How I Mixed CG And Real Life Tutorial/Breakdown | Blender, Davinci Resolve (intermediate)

Hello, welcome back to another video. In this video, I'm going to be showing you how I made that robot in Lake Effect.
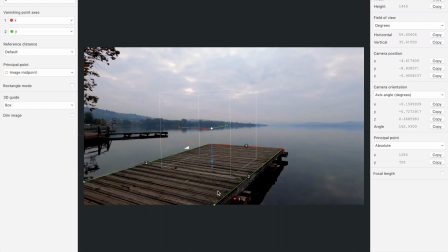10s
First, I found a good base footage of a video in Pixabay, which is a really good website. And then I did some camera alignment in FSpy, and I have some tutorials linked below for that.
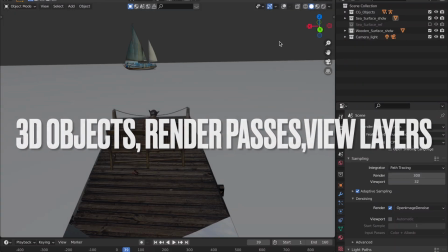22s
And then after that, I did most of the 3D stuff, which is just 3D objects and render passes and all that.
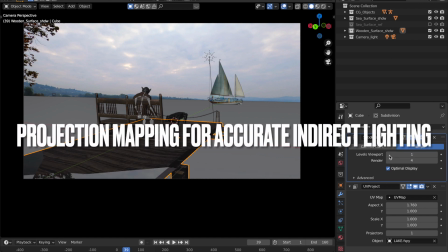29s
First, I recreated the geometry in 3D and projection mapped the texture onto that geometry so I can get accurate indirect lighting.
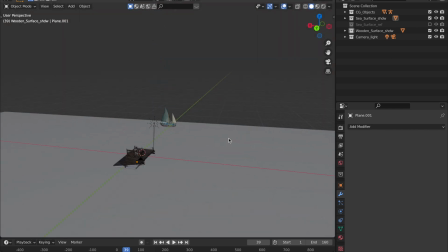38s
And then I just modeled a simple boat. I just projected the texture of a boat on it, and it looks okay because it's in the background.
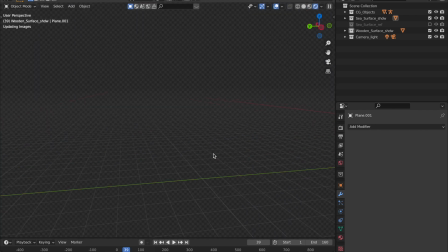45s
I bet you probably didn't notice that the head is separated. And then I got an amazing human mech model, this sort of robot thing from Sketchfab, and the Boston Dynamics robot from Sketchfab, the really good barrier photo scan from Megascans, and the bench from Megascans.
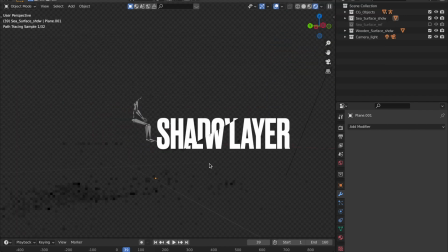63s
Megascans is an awesome website for scans. And then here's the shadow view layer.
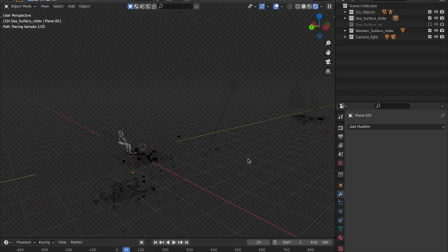67s
So the last view layer that we viewed is the main object view layer, which is where all our objects are, without any of the shadows. This is the shadow view layer, where there's only the shadows casted by our objects view layer.
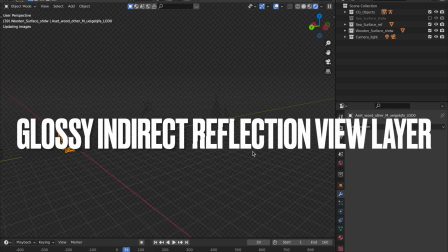79s
This is the glossy indirect reflection view layer.
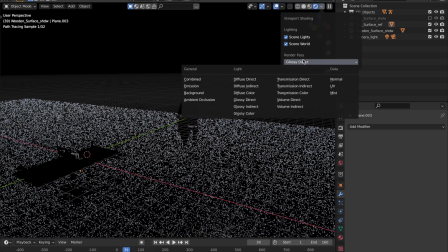85s
In this view layer, we captured the reflection of the boat.
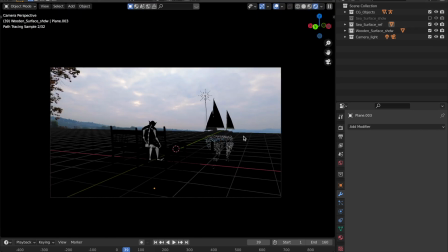91s
See, the funny thing is I don't usually do this, like rendering them all on separate passes, but this time I wanted to try it out in Davinci.
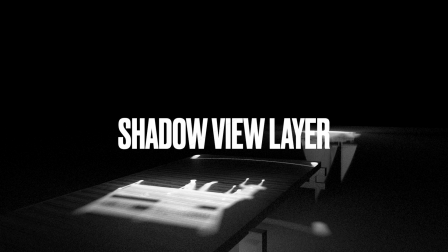97s
So this is the object view layer, this is the shadow view layer, this is inverted so you can actually see it in the video editor and in the export. This is the reflection view layer, and now we're going to composite all of this in Fusion and Davinci.
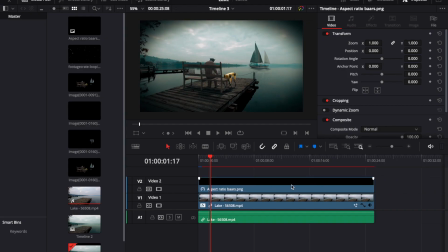113s
So first of all, I added the black bar on top of my clip in Davinci, so I can get a nice 21:9 aspect ratio.
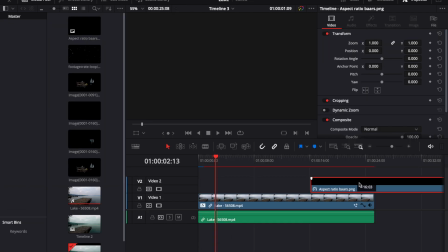124s
And then after that, what I did in Davinci was go to Fusion and start compositing.
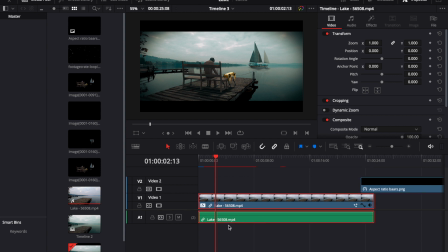130s
This is where most of the things that I wanted to practice came.
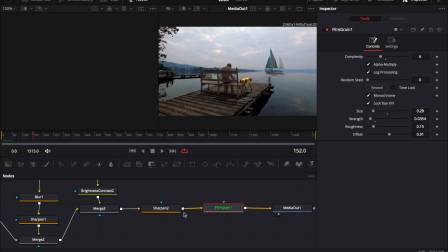134s
So in Fusion, I brought in all those separate render passes that I rendered overnight. It actually took more than one night. I rendered at 300 samples and 4K.
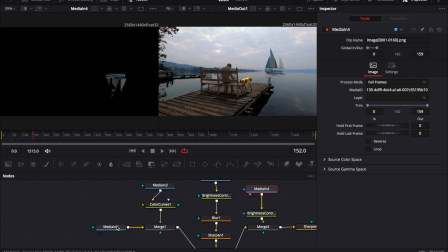148s
This is the shadow view layer, the main object view layer, and the reflection view layer. This is the import base footage from Pixabay, and I mixed them together,
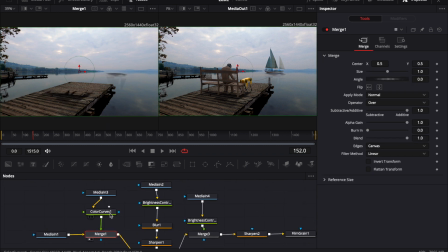156s
and I did a color curves node just in case I wanted to tweak the color a little bit, but I didn't.
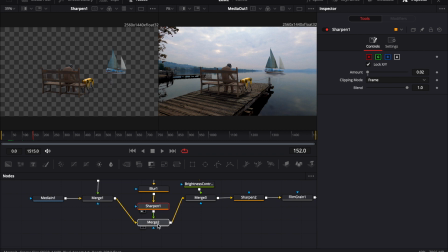161s
And then I added the main object. I took the color with the brightness and contrast node, blurred it, sharpened it, and then put it in with the footage and the shadow.
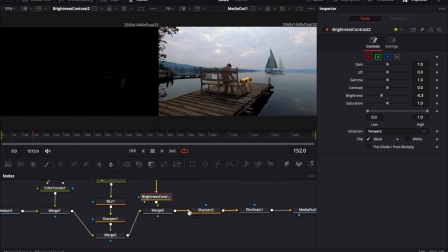170s
And then for the reflection, I added a brightness and contrast node, so I can bring the brightness down so the reflection isn't as strong on the water, because it was way too strong out by default,
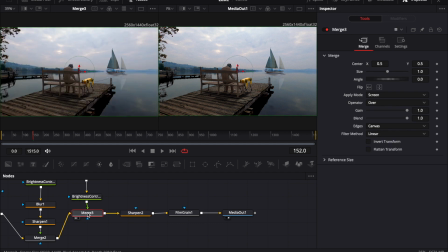184s
and I clicked clip black to make sure it doesn't dim the whole footage. Merged it together, and I got a pretty accurate reflection.
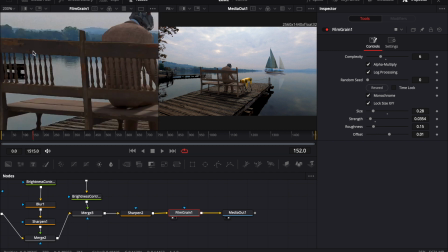191s
And then I sharpened it and added some film grain. As you can see, film grain adds realism to everything.
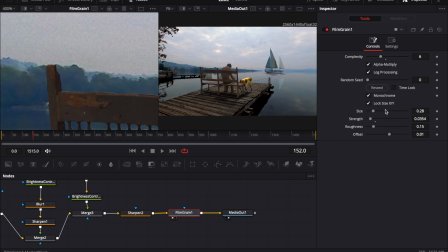197s
Film grain just adds those tiny little grainy noise details. So if I bring the strength up, you'll really see what I mean by film grain. But I just brought it down to a really low level to get some really cool, realistic little noise effects.
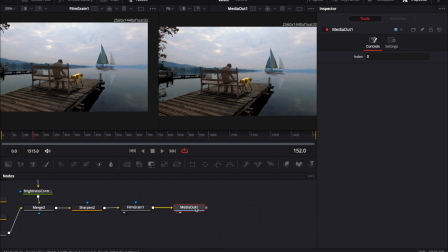211s
And then I exported it all out. But before I export it, there's one more important step, which is color grading.
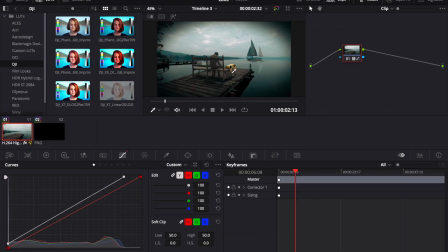219s
Color grading in Davinci Resolve is awesome. It's the best color grader ever. But I'm not a colorist, so I just threw in a LUT that looked pretty good, and some did minor tweaking in the color curves.
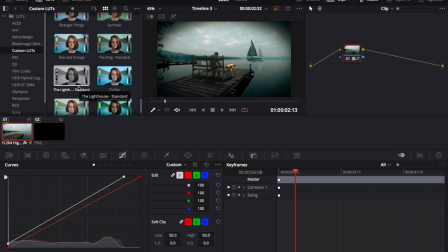230s
The LUT was way too dark by default, and the LUT is actually a LUT that I downloaded from the internet called the King Standard.
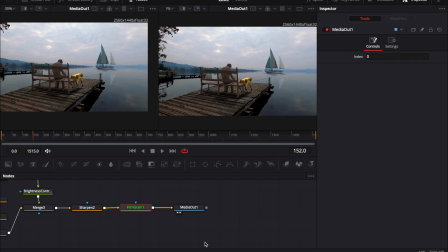239s
It's I have a special LUT pack. I tweaked it a little bit with the color curves and made it brighter.
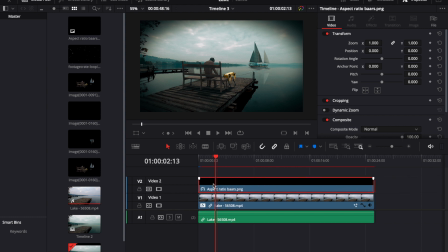244s
And then I added a vignette and camera shake effect on top of it in normal Davinci Resolve edit page.